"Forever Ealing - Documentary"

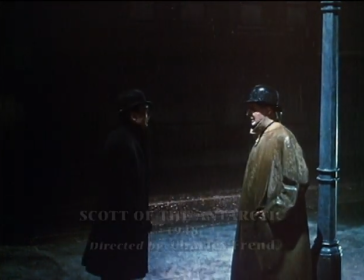(21:06) Yes? Glad I caught you. I've come from India. I want to join your show, if you're happy.
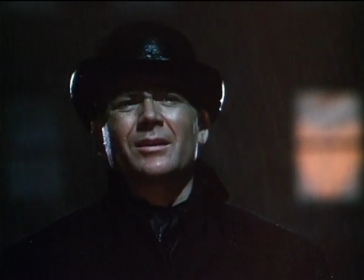(21:13) Good with horses. Who are you? My name's Oates.
I wanted to play a fort. It was a nail to get it. They kept saying I was a sort of good-looking young juvenile, making love to girls all the time, and I said, I wanted to break that pattern.
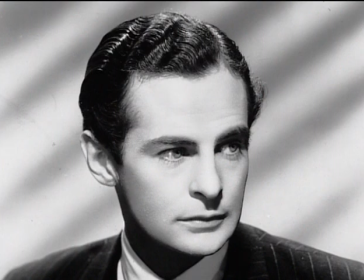(21:29)
I consider myself to be an actor, not just a pretty boy. When I was at school, Oates was our heroes. He was for most of my generation. I was born in 1920 but my generation all thought that it's actually heroic
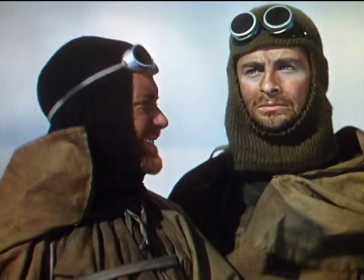(21:48)
well they did it I congratulate you Titus and I thank you Titus
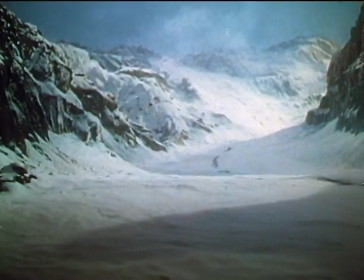(21:57)
class here tomorrow Bill location of that kind certainly helped I mean you've got you've got the feeling you realize what they've been through to mean in a very minute minor way we we We were very, very cold on the occasion.
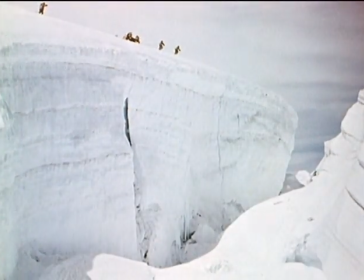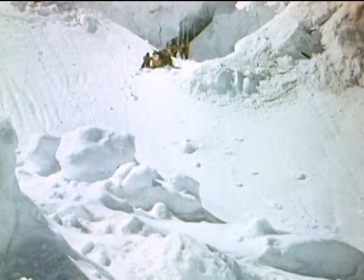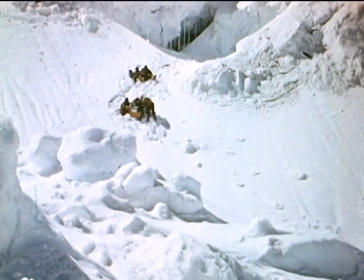(22:23)
Scott, of course, walked on Virgin Snow. So we had to have Virgin Snow.
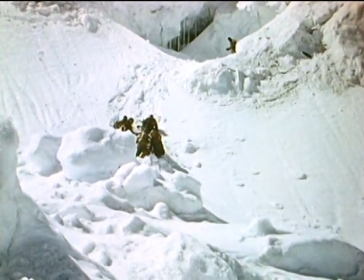(22:29)
And he couldn't rehearse. And Charlie Friend, who directed it very well indeed, said, now, Johnny, here you are. Now there's a slope ahead of you. And when you get to that brown patch in the snow, that's where you turn around and say the line, I said, all right, Birdie, seems to be the best way up, okay? So I touched up with my four good men and two, got to the spot, told him I said, Birdie, better leave a flag here. Seems to be a good way up. Took one step forward and disappeared.
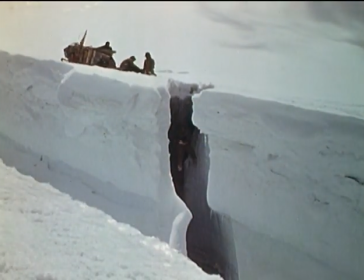(23:02)
And I'd walked on the snow bridge. And if I hadn't had my harness on and harnessed it to the other guys, I wouldn't be here today. It was very real.
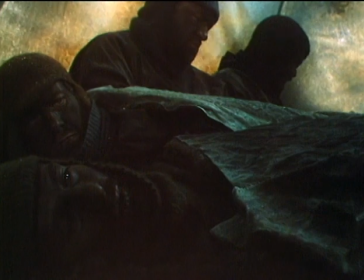(23:21)
When Oates becomes too ill to carry on, he decides to sacrifice himself for the sake of the others.
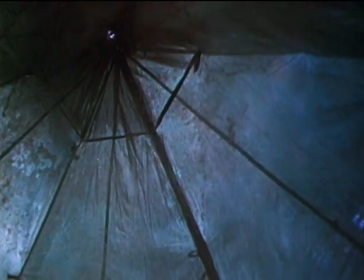(23:27) I hope I don't wake tomorrow, Bill.
But Oates' famous last words presented more of a challenge than any of the physical hardships. I'm worried about it so much. And, actually, Charles Fenn did me a favour. He said, for God's sake, just say it. and I got quite cross with him. I thought, my God, he's right, of course. Instead of making a heroic thing of a big quote, you know, I just said it.
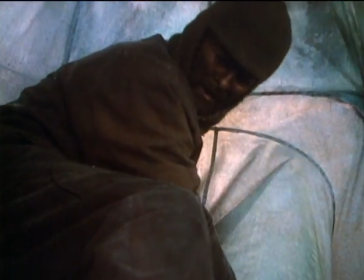(23:56) I'm just going outside. I may be away sometime.
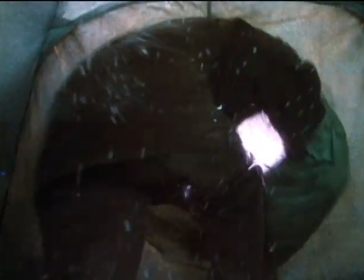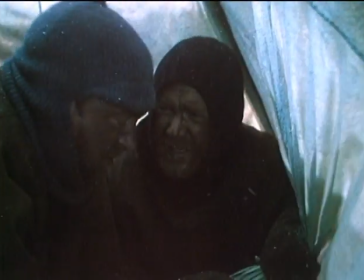(24:06)
I think that's what Oates would have done. The last thing he wanted to do was to have them all rushing to restrain him. He just wanted to go quietly, go quietly and do it.
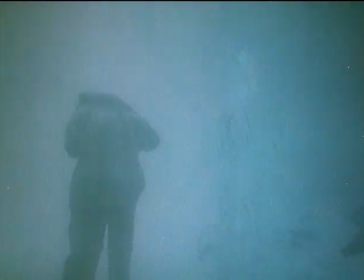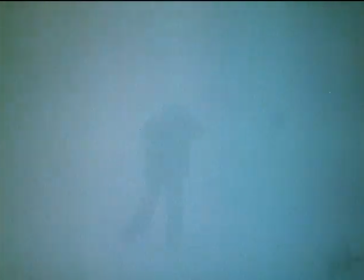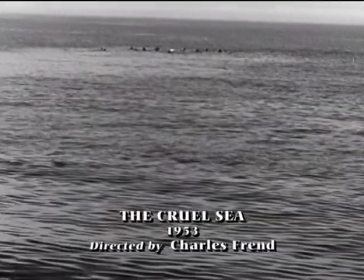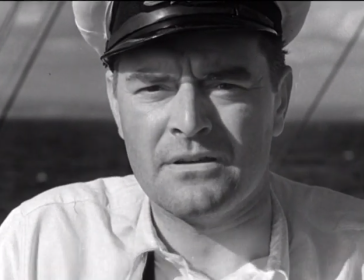(24:35) There are some chaps in the water just there. Well, there's a U-boat just underneath them.
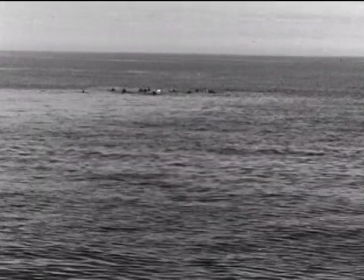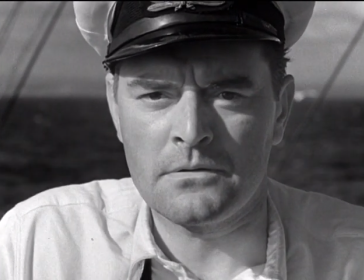Attacking, stand by.
There was one occasion during the filming of The Cruel Sea where, at a moment of great stress, Jack Hawkins cries.
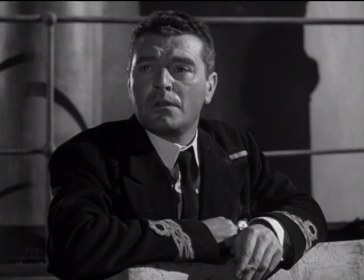(25:01) You all right, sir? No. I don't mind telling you.
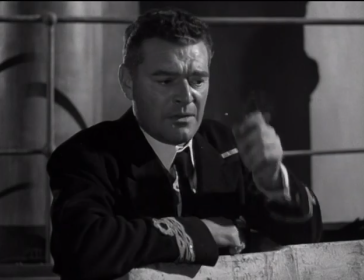(25:10) I'm not.